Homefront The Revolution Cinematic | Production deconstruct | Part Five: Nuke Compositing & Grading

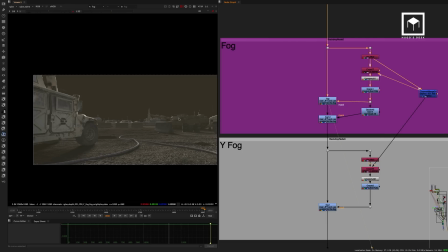We then use this as an alpha channel into a lift. So now this is the first lift we put. This is the normal fog, and it's the yellowish dirt fog that we have.
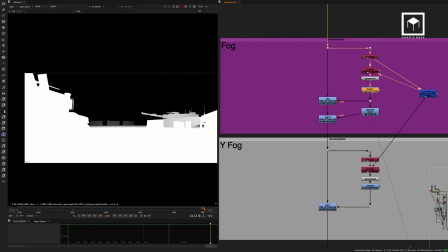Then we have a bit more extreme fog. So this was the first fog, and that was the second fog.
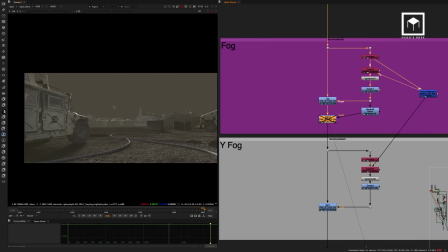And that again is a lifted, and that's only to affect the really far away part.
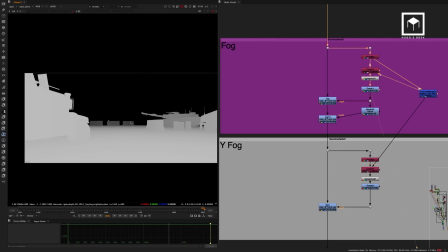So if one mask was looking like that, the other mask was looking like this. So basically, it's basically in here it affects almost the whole image, and in here it affects just the background.
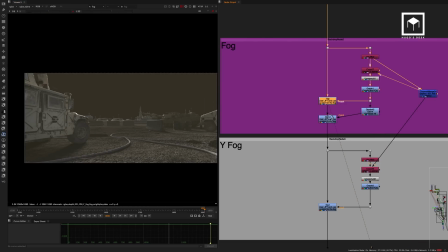So that gives you a dusty fog and then a really extreme fog on the back there.
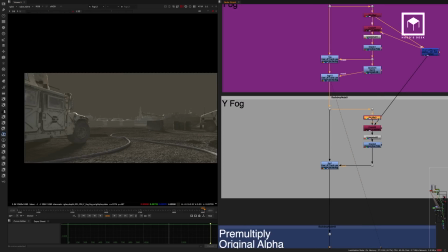Then we have the Y fog. The Y fog was shuffled out.
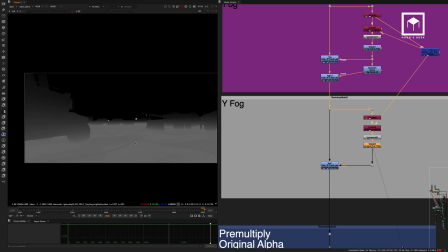We then color corrected the Y fog, so it was just on the surface, and then that was a lift, and this gave you
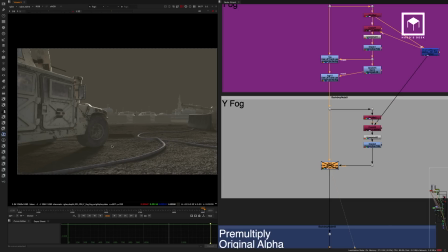just this atmospheric just on the bottom area here to really fill in the fogginess.
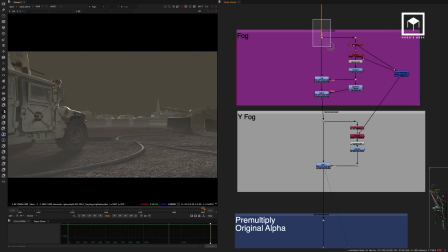And so that worked really well. As you can see, we have the normal layer, then we have the fog, then we have the more extreme fog on the back, then we have the Y fog, and that works really well.
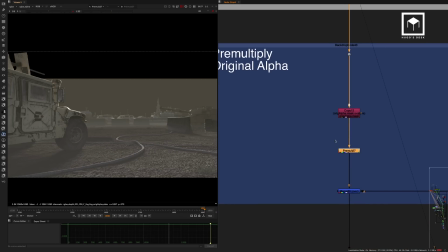We then shuffled in the original alpha so we can pre-multiply this. We pre-multiplied it with the actual fog as well.
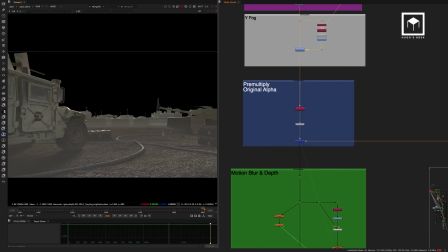And now this gets merged with the crates. Now the crates were done exactly the same way.
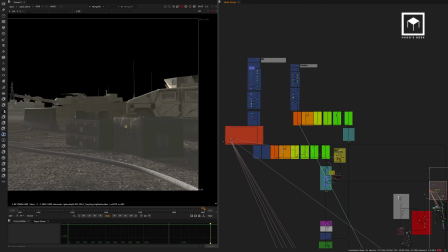I don't need to show you everything we did with the crates. So basically it's the same process.
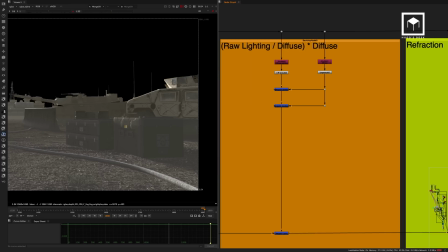We shuffled everything into the stream. We merged it. We did a bit of color correction on the refraction.
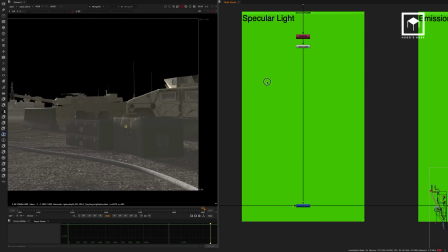We did nothing else anywhere else.
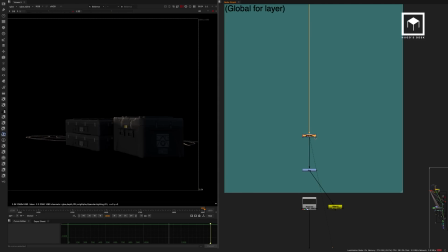We did some color correction to balance the crates so that the crates would feel like they were part of this scene.
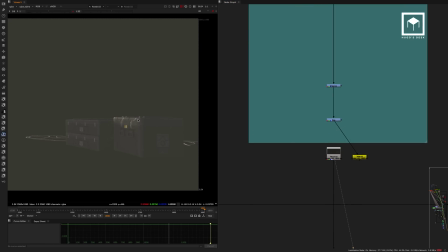We did add some fog into it as well, render this out, and then basically we merged it.
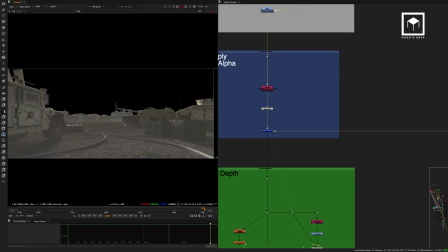It was merged on top here, so now the crates are part of the CG as well.
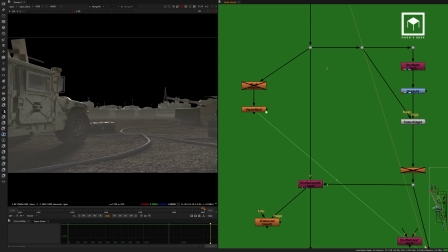From there, then we used the actual depth of field. Now, we ended up not doing depth of field, actually. We had depth of field in the beginning. There was an idea of putting a bit of depth of field, but we ended up not rendering it, actually, feeling that this was a bit too extreme.
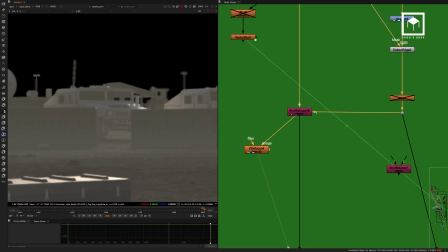You see here, if I would have had this kind of type of depth of field, you see here the back antenna was already blurred.
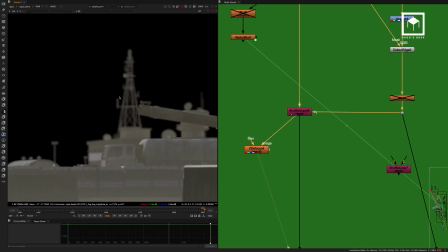So that means that my nuclear explosion would have to be extremely blurred.
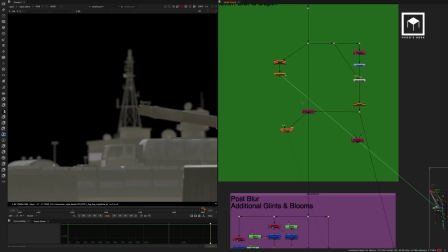And I kind of felt that that was a bad idea, so we didn't use it.
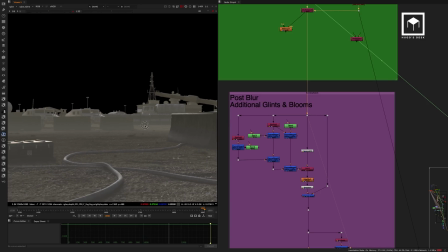So we did not put any depth of field on the scene. It turned out much better.
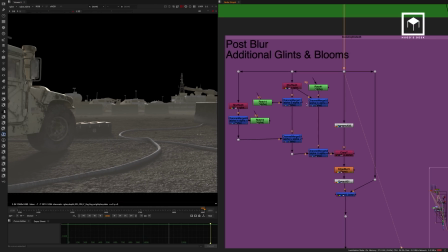We have some post blooms and glints here. They were done by
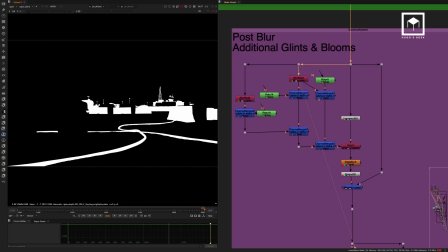an enormous amount of shuffling going on here with the object IDs being shuffled so that we could just have certain areas of the scenes.
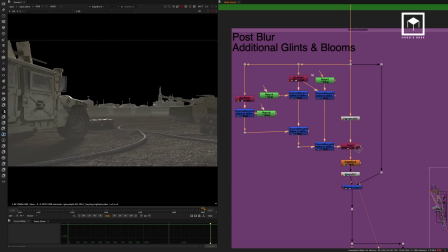We unpremulted the shot, edge blurred it certain parts, then premulted, then merged it over.
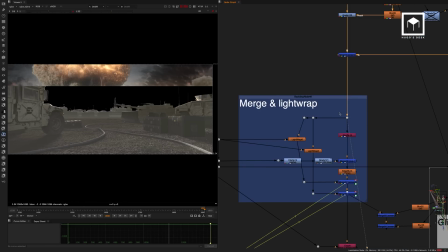Finally, we get back to the matte painting. So this was the matte painting.
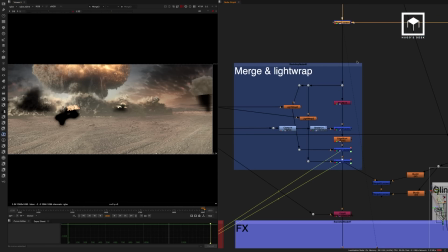Remember, we merged the fires, and then we merged the CG.
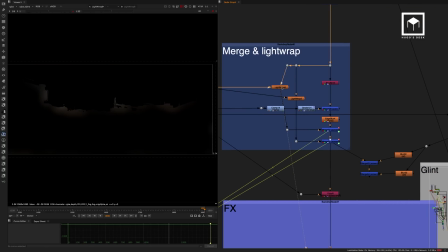Now the CG, light wrapped, of course, we have two level light wraps. We have a intensity of 18 with 100 diffuse to give you that general feeling of light wrapping. And then we have a less extreme light wrap.
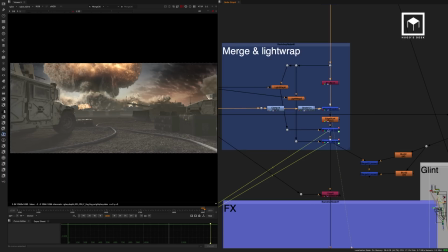Now, they both get merged with a bit of a color correction, and there's two screens on top there.
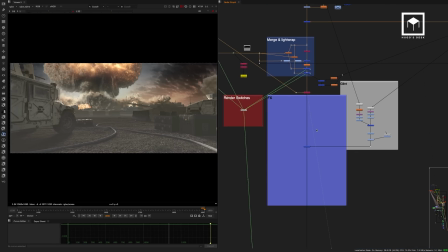And then what else do we do here? Then we finally put some glint.
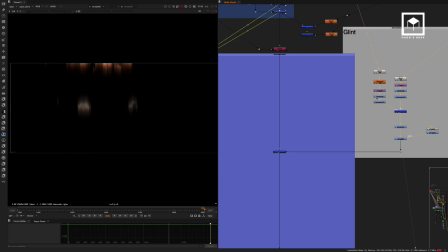Now, the glint is very subtle.
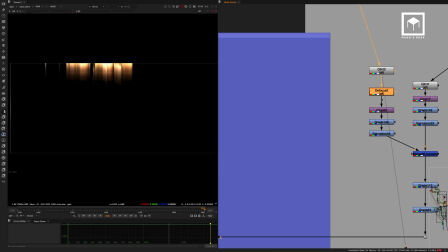It's basically using a glint operation from the explosion, defocusing it a little bit, color correcting it a little bit.
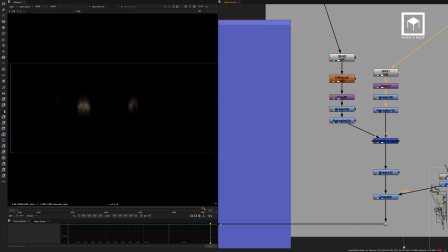Then there's a second glint, which is the bottom reflection explosion. They get merged on top.
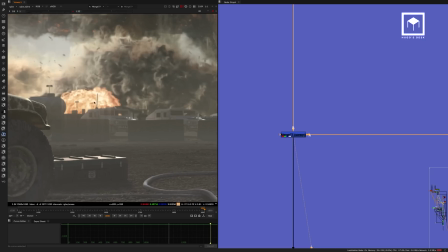We do a bit of color correction on top, and then it gets merged on top as a screen. And as you can see, it's a very subtle effect that we have here.
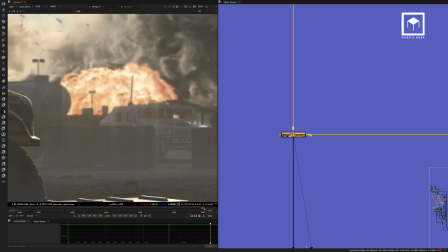This is very common effect that you saw in films like Saving Private Ryan or even like Full Metal Jacket,
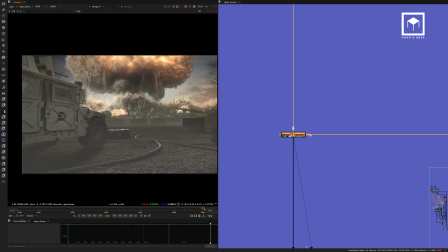and it's done by using lenses, of course, but we're using a glint operation here to make it work.